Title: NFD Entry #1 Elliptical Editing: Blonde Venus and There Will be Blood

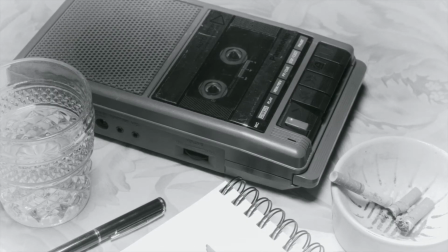[0:00]
The elliptical expansiveness that can exist between two cuts is an extremely powerful tool that is unique to cinema as an art form.
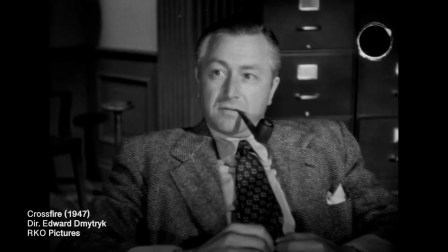[0:09]
The edit from one shot to the next can communicate a seamless transition of time, as in the conventional shot reverse shot.
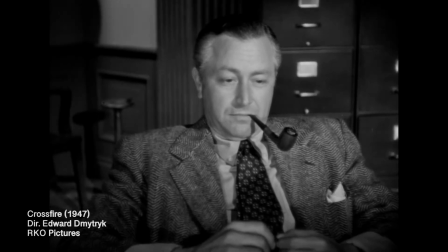[0:17]
This cut is a necessary tool when a director is trying to show you multiple points of observation within space during a scene.
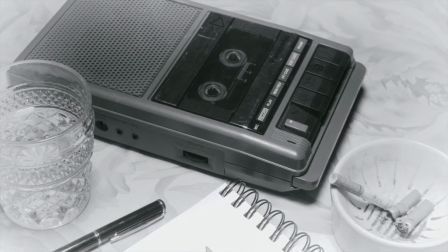[0:25]
The inverse effect of the seamless edit is the elliptical edit, which allows for a portion of time to be cut out of a narrative in order to place the viewer in the next vantage point for understanding the flow and scope of the story.
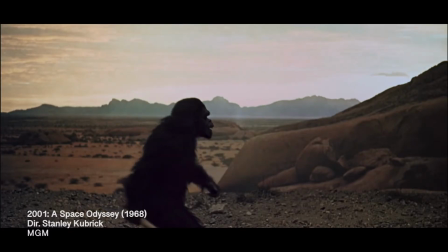[0:38]
Lately, I've been fascinated by films in which the director and their editor choose to make the authorial gambit of an expansive elliptical cut,
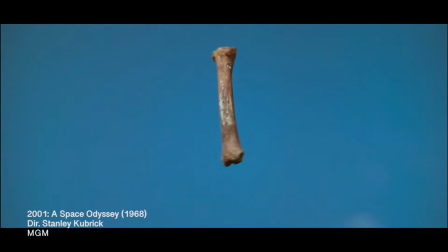[0:45]
skipping over many years and major events in characters' lives, and doing so in a rich,
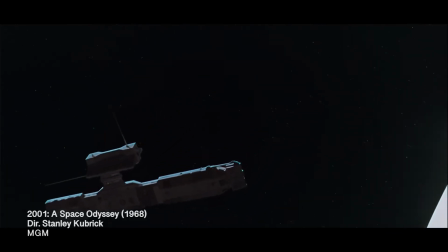[0:50]
aesthetically moving way while still retaining audience comprehension and narrative momentum.
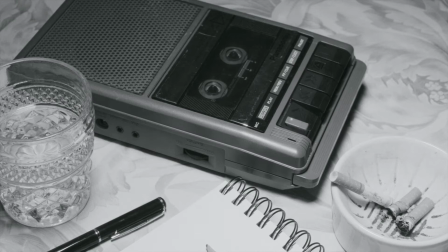[0:55]
This past week, I watched Josef von Sternberg's 1932 pre-code film Blonde Venus,
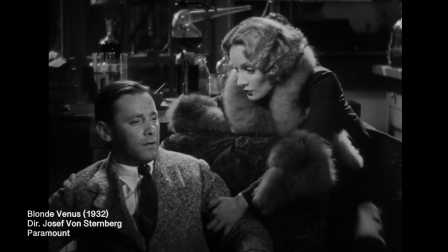[1:02]
starring Marlene Dietrich and Herbert Marshall. Dietrich plays a former cabaret singer and actress who, after her chemist husband Ned, Herbert Marshall,
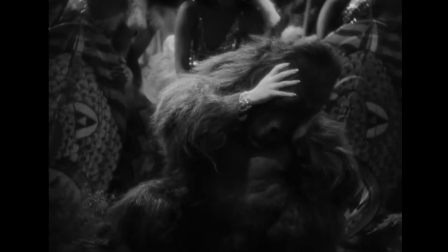[1:11]
is diagnosed with terminal radiation, returns to the stage to earn enough money for him to receive experimental treatments in Dresden.
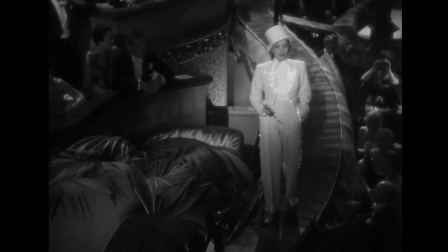[1:18]
The film is a very effective melodrama with some extremely memorable musical numbers performed by Dietrich,
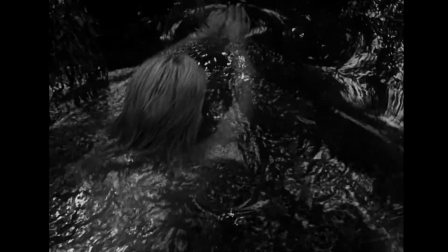[1:23]
and the black and white photography by Sternberg cinematographer Bert Glennon here has the textural silkiness of a Monet painting.
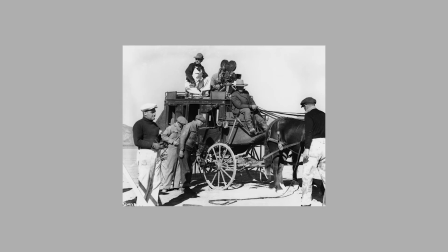[1:31]
Like so many great films from the silent era up to the late 1950s, it seems like you can research the cinematographer for any film you put your finger on,
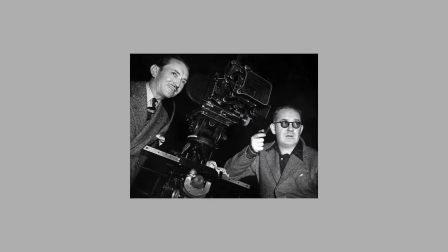[1:39]
and end up finding that they were responsible for some of the most monumental films of their era.
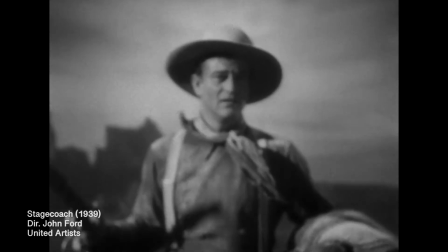[1:43]
Bert Glennon was a longtime collaborator with John Ford, and shot not only Stagecoach, but also Young Mr. Lincoln.
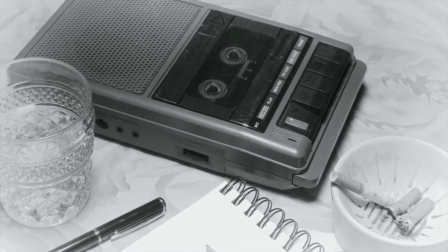[1:49]
But the part of this film I want to discuss, and which has now been stuck in my craw since I saw it in the first 5 minutes, makes up the prologue to the main action of the film.
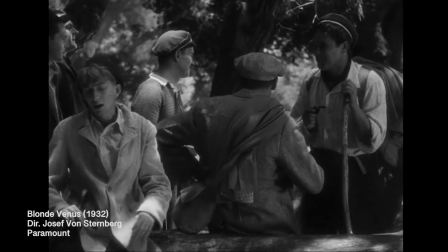[1:58]
While on holiday in Germany, Ned and his fellow students stumble upon a pond hidden among Arcadian forestry,
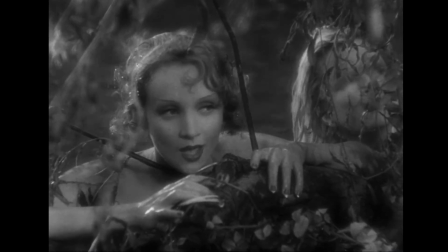[2:04]
where several young women, Dietrich's Helen, one of them, are bathing in the nude.
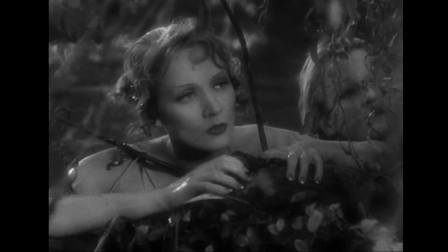[2:08]
Ned is immediately smitten, and the two exchange witty, verbal spars with one another.
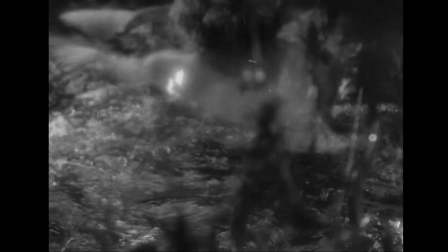[2:13]
The scene then ends in her rebuking his flirtations and swimming off. From this shot of Helen's legs kicking away from Ned,
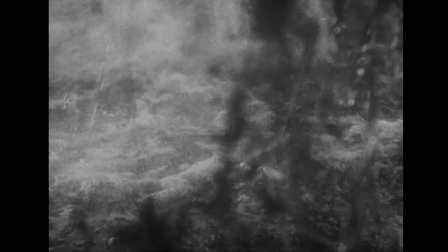[2:21]
Sternberg uses a graphic match cut to a young boy splashing around in a bathtub and a
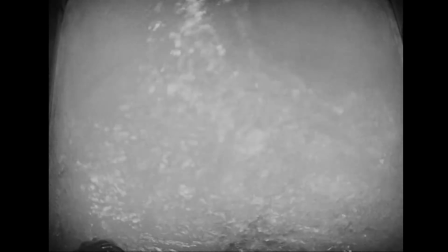[2:26]
curiously abstract overhead shot that lasts for an inordinately long amount of time.
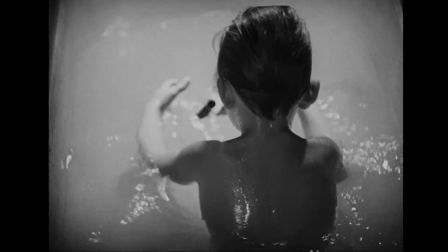[2:31]
I personally love when films of this period revel in little observational milieux like this because,
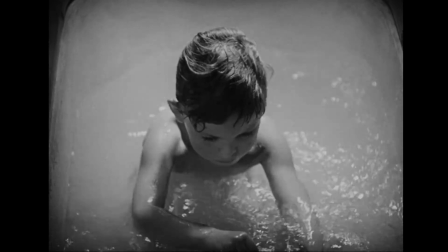[2:37]
it reveals a level of human interest outside of the performative artifice, we usually associate with the melodrama.
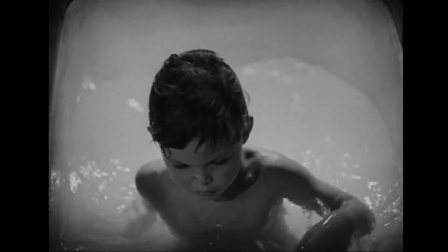[2:44]
We are destabilized from the prior, linear, seamless motion of time we experienced in the pond scene, and must now ask, who is this child?
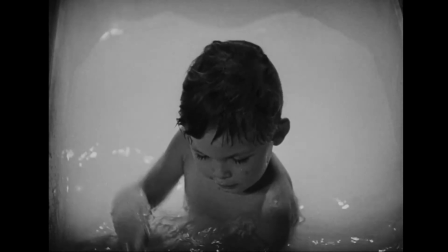[2:53]
How long ago was that last scene? And where are we now?
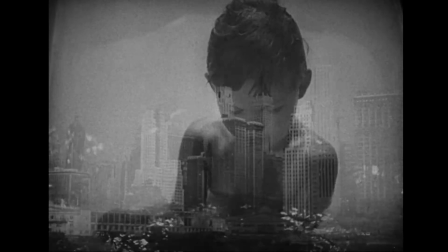[2:56]
The next shot, after the tub, reveals we are no longer in the Eden paradise of the Germanic forests,
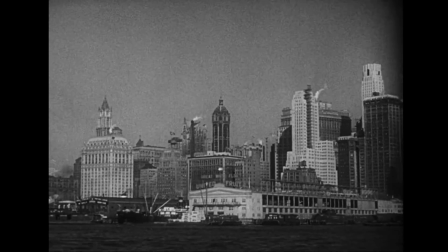[3:02]
but now in the industrialized and bustling world of modern New York City. Modern for the time the film came out, of course.
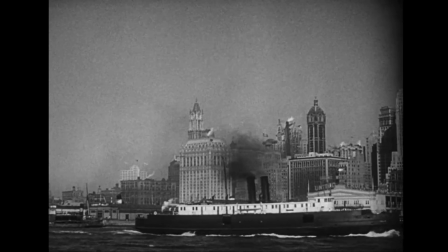[3:09]
The POV from a moving ship functions not only as a useful expository vantage point,
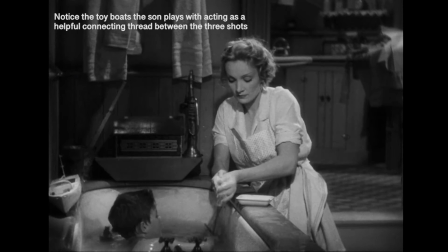[3:15]
but also as metaphoric connective tissue between the two previous shots of Helen and the young boy in the tub.
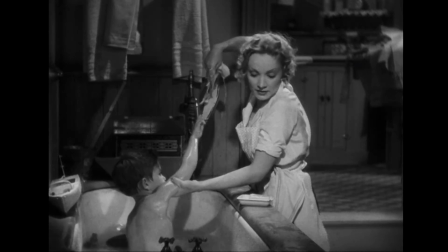[3:22]
We learn in the next shot, by Helen's attire and her obvious relationship as mother to this boy,
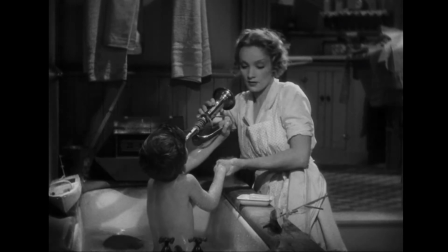[3:28]
that many years have passed, and many miles apart are now between the scene in the pond and where the film has now placed us.
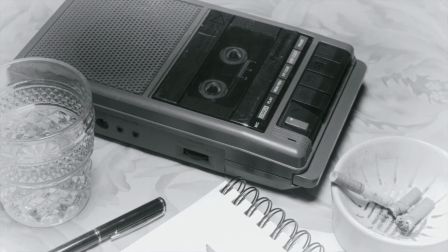[3:35]
The pond transforming into the tub acts as a playful euphemism for Ned and Helen's transition from the sexual freedom of
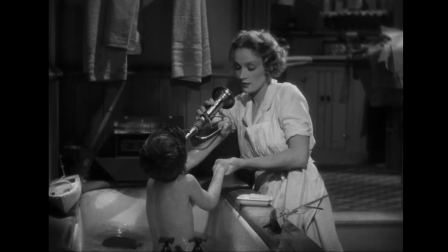[3:42]
untamed wilderness to the domestic stasis of a manufactured body of water that culminates in the creation of their own child.
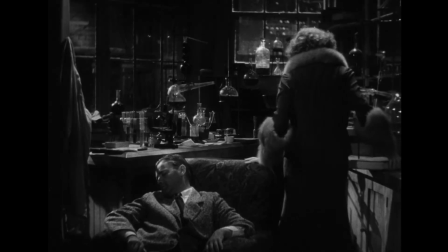[3:49]
I'm sure Ned's position as a chemist is not lost on this fluid-centric metaphor.
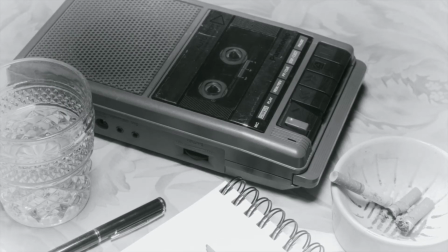[3:54]
The pictorial simplicity and emotion that connects and separates these two shots using bodies of water proves to be a very moving testament to the power of the edit.
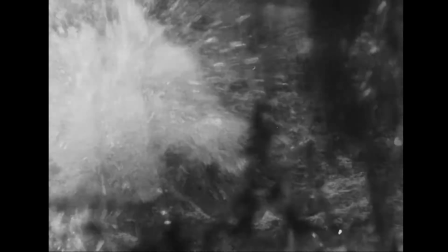[4:03]
In so few strokes, Sternberg communicates such a large leap in time with such simple visuals,
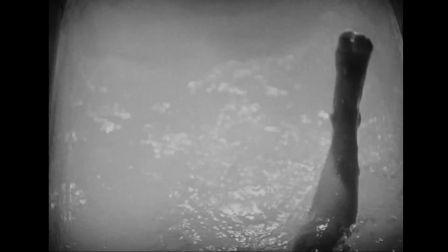[4:09]
representing a creative economy that is lost sometimes in more modern cinema,
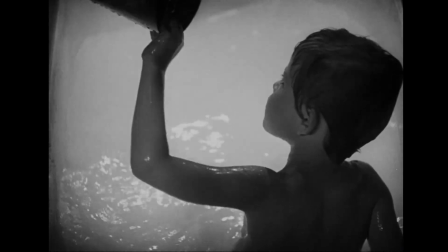[4:14]
where a fear of audience confusion usually contributes to a much messier and unrefined visual aesthetic,
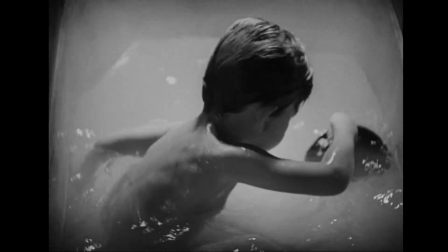[4:20]
especially in cases of editing. I won't focus too long on it,
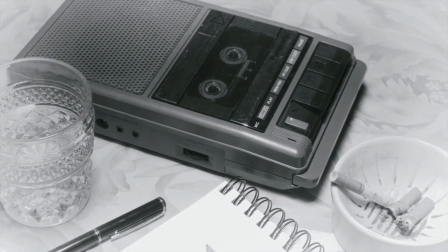[4:25]
but this particular elliptical edit in Blonde Venus reminded me of a similar one I've been absolutely
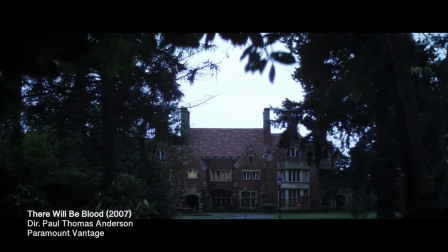[4:31]
haunted by lately from Paul Thomas Anderson's 2007 epic There Will Be Blood.
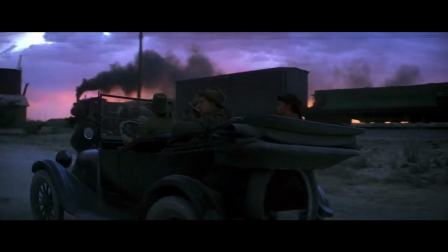[4:35]
This is a modern film, yet one obviously drenched in the formal classicism of the era in which Sternberg's film was produced.
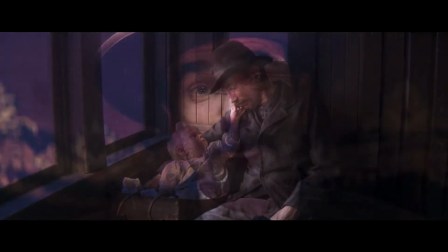[4:43]
It is bookmarked structurally by two large elliptical edits that jump several years into and then out of the middle and longest time frame of the film,
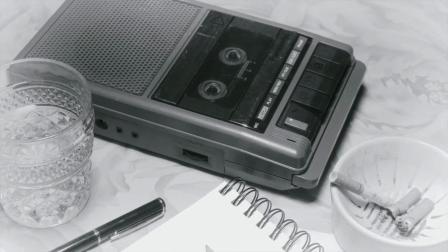[4:51]
which is where most of the plot resides.
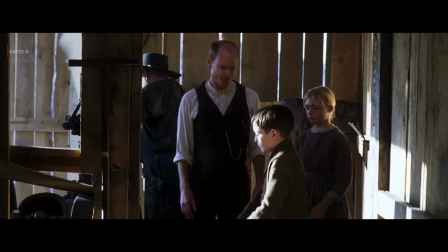[4:54]
Before the final violent movement of the film, It shifts focus for a few brief minutes from its main character Daniel Plainview and instead focuses on his
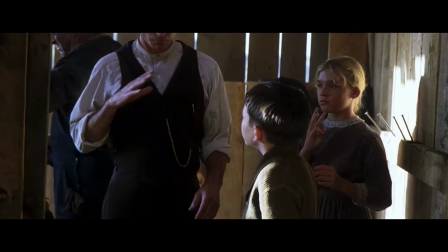[5:02]
adopted son HW in a short montage of scenes where we watch him learn to communicate through sign language and watch him bond with Mary Sunday.
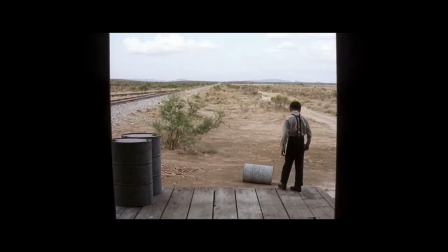[5:11]
It ends with the two taking turns jumping off a small platform and a wide static shot. In the shot immediately following it, Anderson and his editor Dylan Tichenor quite literally jump 16 years into the future,
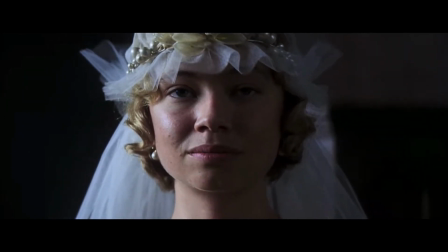[5:24]
where the two children are now being wed to one another as full-grown adults. The upward movement of the camera counters the prior shot's downward jump,
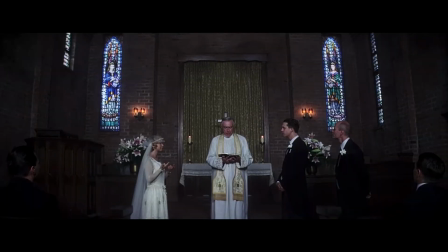[5:32]
representing a transcendence on the part of the two characters from the dark subterranes their families come from,
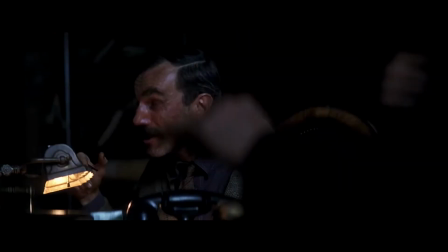[5:38]
whether it be that of puritanical closed-mindedness or, in the case of his father Daniel, capitalistic degradation.
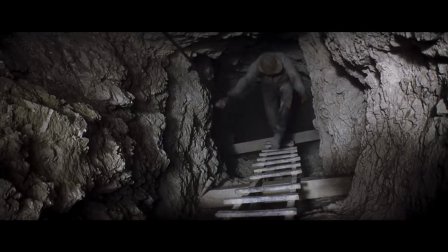[5:45]
Both quite literal holes that are hard to get out of.
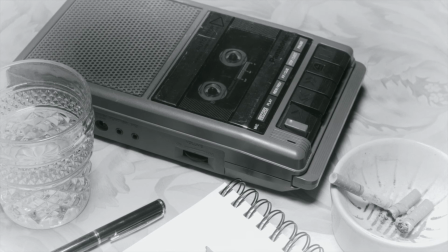[5:48]
It's a disarming but absolutely stunning and poetic portrayal of innocent childhood transforming into an independent adulthood,
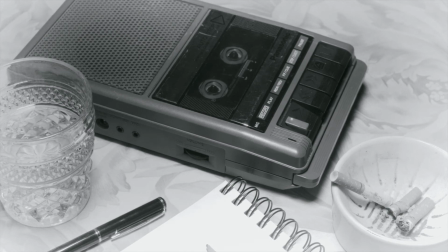[5:56]
and it's just another way cinema's mechanics of editing can be used to communicate seemingly inexpressible truths
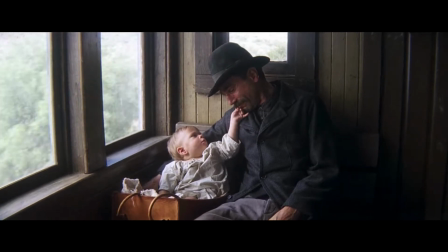[6:02]
about the passage of time and the achingly painful and beautiful speed at which our lives change and move ahead of
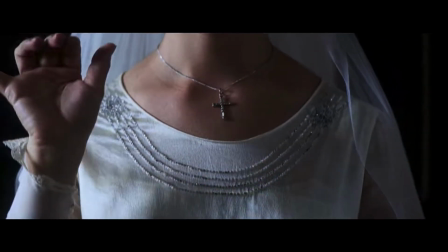[6:09]
us in just the blink of an eye. This has been Nemo's Film Diary.
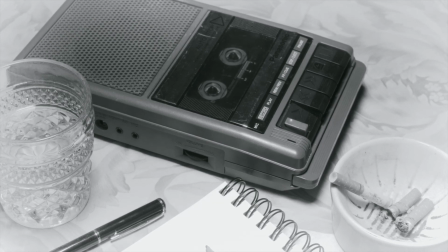[6:14]
Thank you for watching, and hopefully I'll make some more of these because this was kind of fun to do. So have a good day, and thank you.